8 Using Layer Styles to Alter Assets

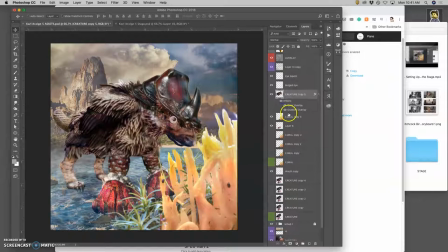[4:09]
But in the animation, it's gonna make a difference. Okay. So now I'm going to hold down Option, go to Layer, Merge Visible, select All, Command C to copy, go to my stage, Command V to paste.
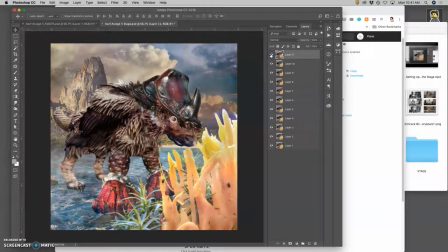Now I'm going to deselect, delete that layer. First thing I'm going to do is I'm going to really call attention to the eye.
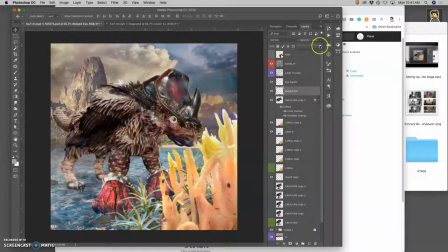[4:42]
I'm going to bring the eye at 100% and then the eye squint at 100%. So it goes back to this.
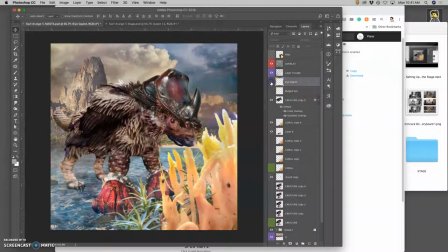Let's move the ice squint down.
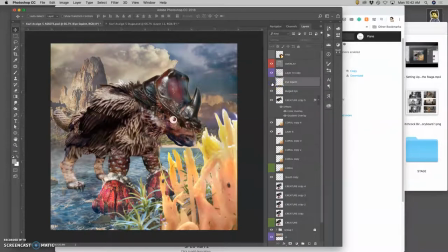Well, maybe I liked it where it was. Let's see. Okay, so it's going to go from this to this. And I'm going to move the creature a little. Again, just with warp.
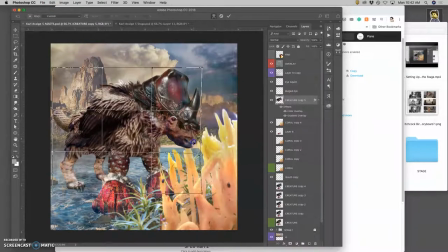Kind of shift it around the eye. Warp the feet a little.
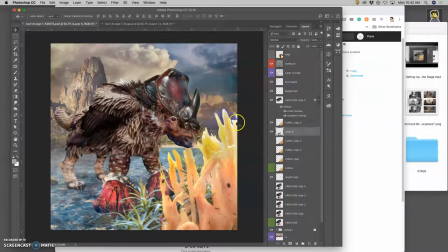[5:52]
Just so they're shuffling a tiny bit. And now he's not feeling so great.
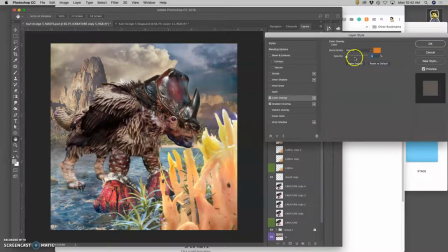[6:00]
I'm going to bring up the coloring a couple percentage points.
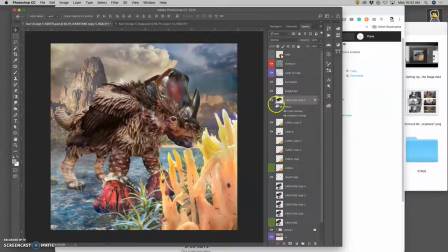So it goes from this now to this. And now I get to play with the other things.
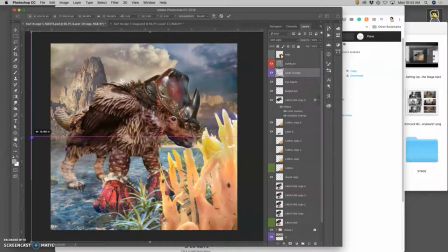Moving those clouds, rotating those stars.
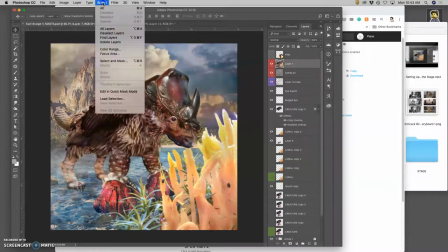[6:38]
Holding down Option, Layer, Merge Visible, select all, Command C to copy it all, Command V to paste it in.
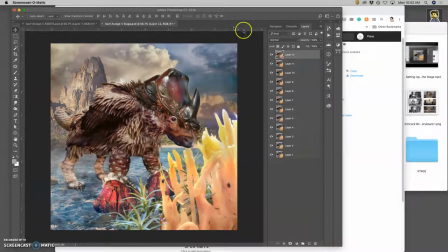[6:48]
All right. So he's starting to change color. His eyes go back to normal a little bit. Just so I can now hit it with a really big, crazy eye and color and change of pose.
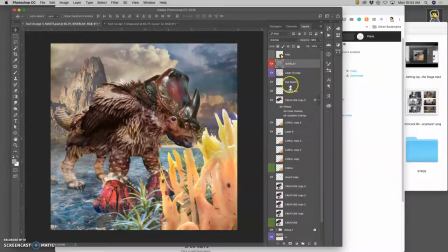[7:06]
So it's kind of the double take view of things. It's going to set the environment a little differently. Okay, so now I take the eye squint off completely.
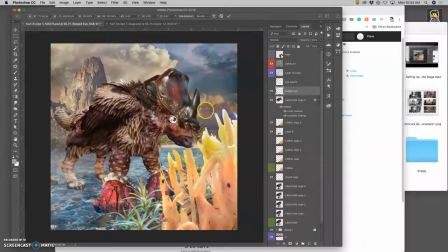Gonna even grow the eye a little bit more. And then we're gonna really play up the color effects.
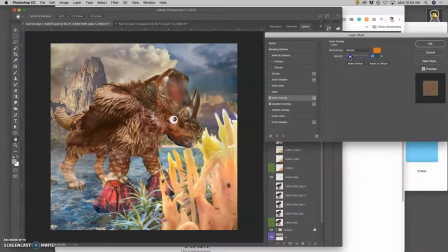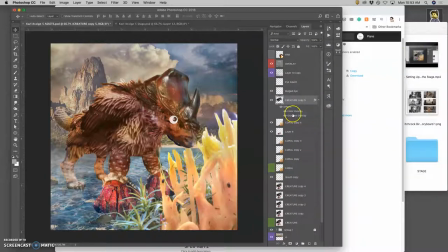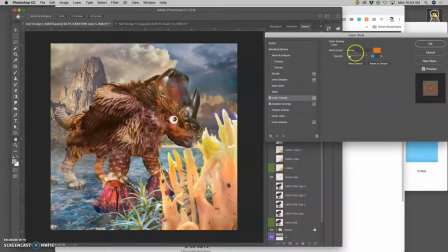[7:53]
I'm gonna change the blending mode here.
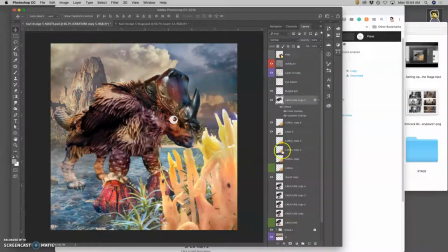[7:59]
So he looks even more ill. Maybe that's too strong. Let's see.
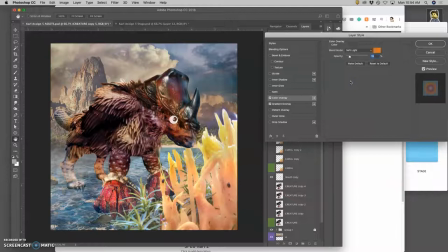[8:11]
There we go.
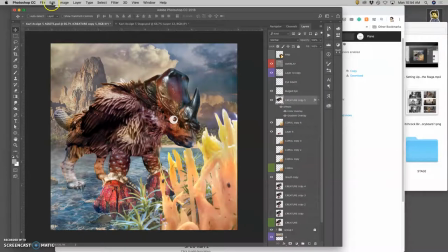[8:29]
And I'm going to move the body a little bit. And I'm going to go back to puppet warp because I want to really change this. And he's going to rear up.
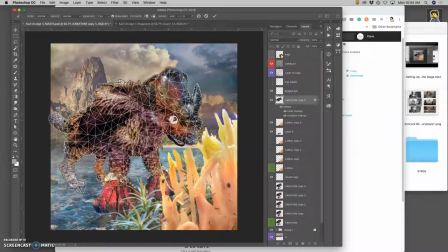Maybe even shift a foot.
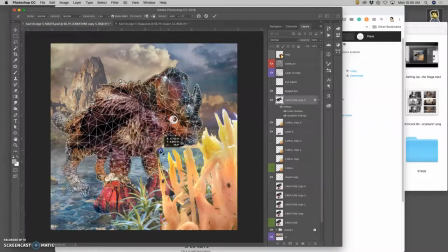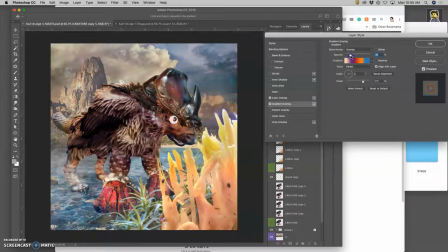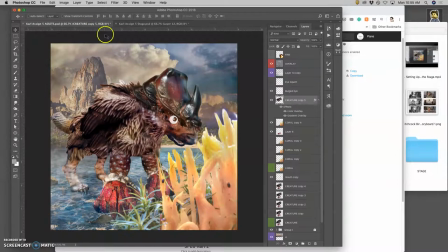[9:28]
So now we're really going to notice. I'm going to close his mouth. Oh, let's see.
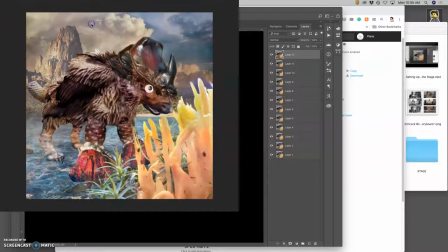[9:37]
No, I guess his mouth was closed. I'm going to let it open.
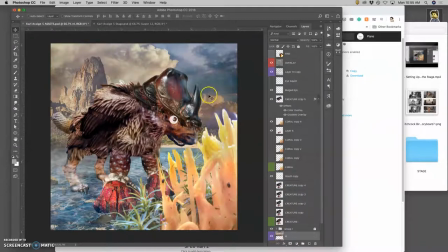[9:43]
And fix the other things. The cloud. The stars.
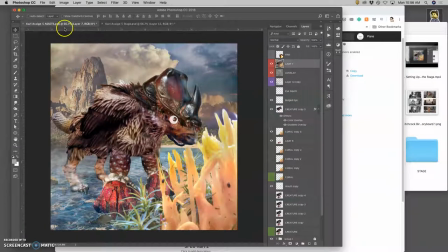[9:56]
And I hold down Option, I say Layer, Merge Visible. I go to Select All, I copy it, I paste it over to the stage.
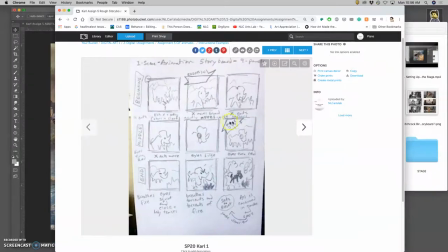[10:05]
All right, so now's a good time to run an animation test because I'm basically to right here where the eyes are fully bulged.
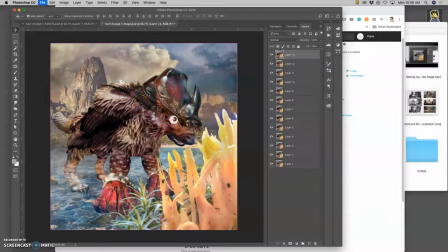[10:14]
I've gotten halfway through. So I'm gonna save my stage and then go to window timeline.
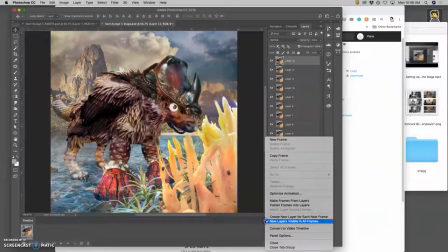[10:21]
And then I'm gonna go to the window options and I'm going to say make frames from layers.
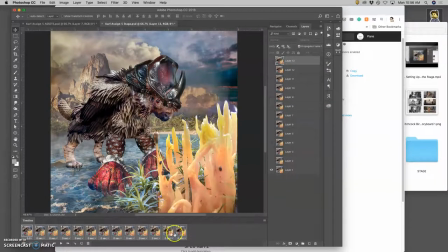[10:26]
Then I'm going to hold down shift, select all the frames. All this does is program this eyeball. I'm gonna set the timing. So it plays each frame for 0.3 seconds, roughly 3 frames per second. Play it through forever. Here we go from the beginning.
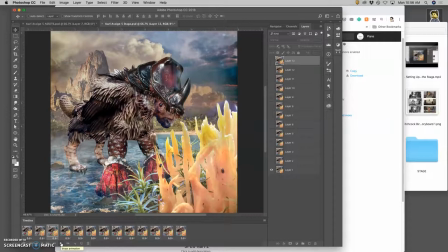[10:42]
Zoom in, eats, and then his eyes blink
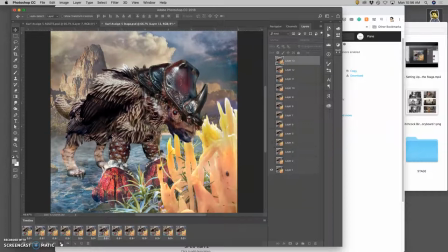[10:50]
and hold kind of crazy. I do notice that the side has a little alignment issue, so I can fix that with cropping at the end. But I'm also noticing that the cloud moving is nice and the stars moving is nice.
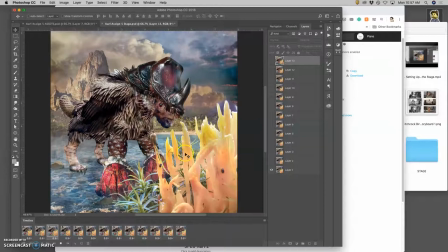[11:09]
And the little textural things are nice of the atmosphere. They're subtle, but they're going to make a lot of difference as it moves and plays through. Okay. So far, so good.
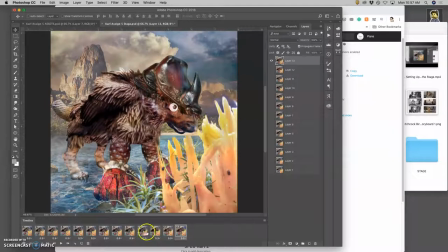[11:28]
So now, in order to add more frames, I need to select all of these frames, the programs for the eyeball, and drag them to the trash. I can't hit delete. If I hit delete, it will actually delete the content from the layers.
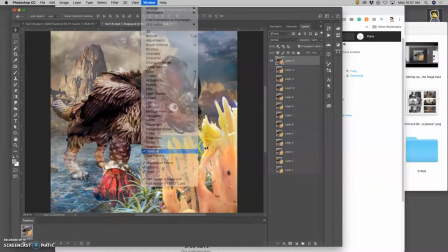[11:39]
And so to protect it, I'm gonna then hide the timeline again until I'm ready for my next animation test.
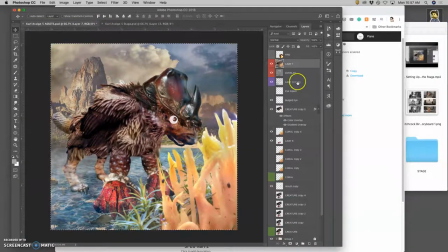[11:44]
And hit save, because I'm ready. Okay, now I deselect from my assets, I delete that layer, and I think, okay, I wanna keep the eye that way, but maybe I want to change the color of it a little bit.
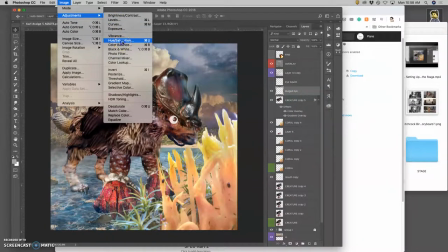[11:57]
So I'm gonna adjust the hue saturation of the eye. I'm gonna brighten it up
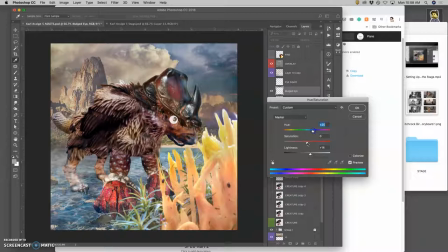[12:06]
and change the pupil a little bit.
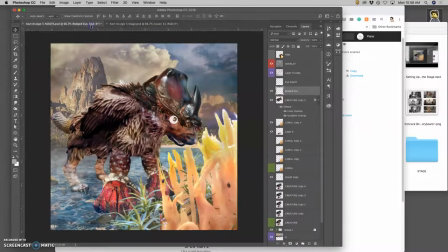[12:13]
So that it keeps looking dynamic as it's changing, right? And then increase the contrast a little bit.
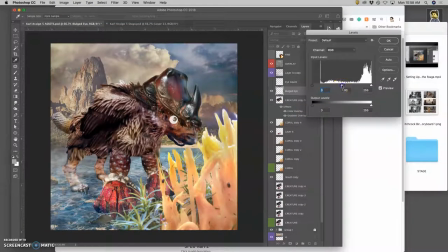[12:19]
There's all kinds of things you can do that we're gonna notice as things move.
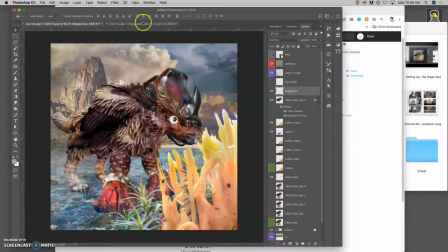[12:25]
Makes it look a little shinier, a little more cartoony. I'm going to dial down.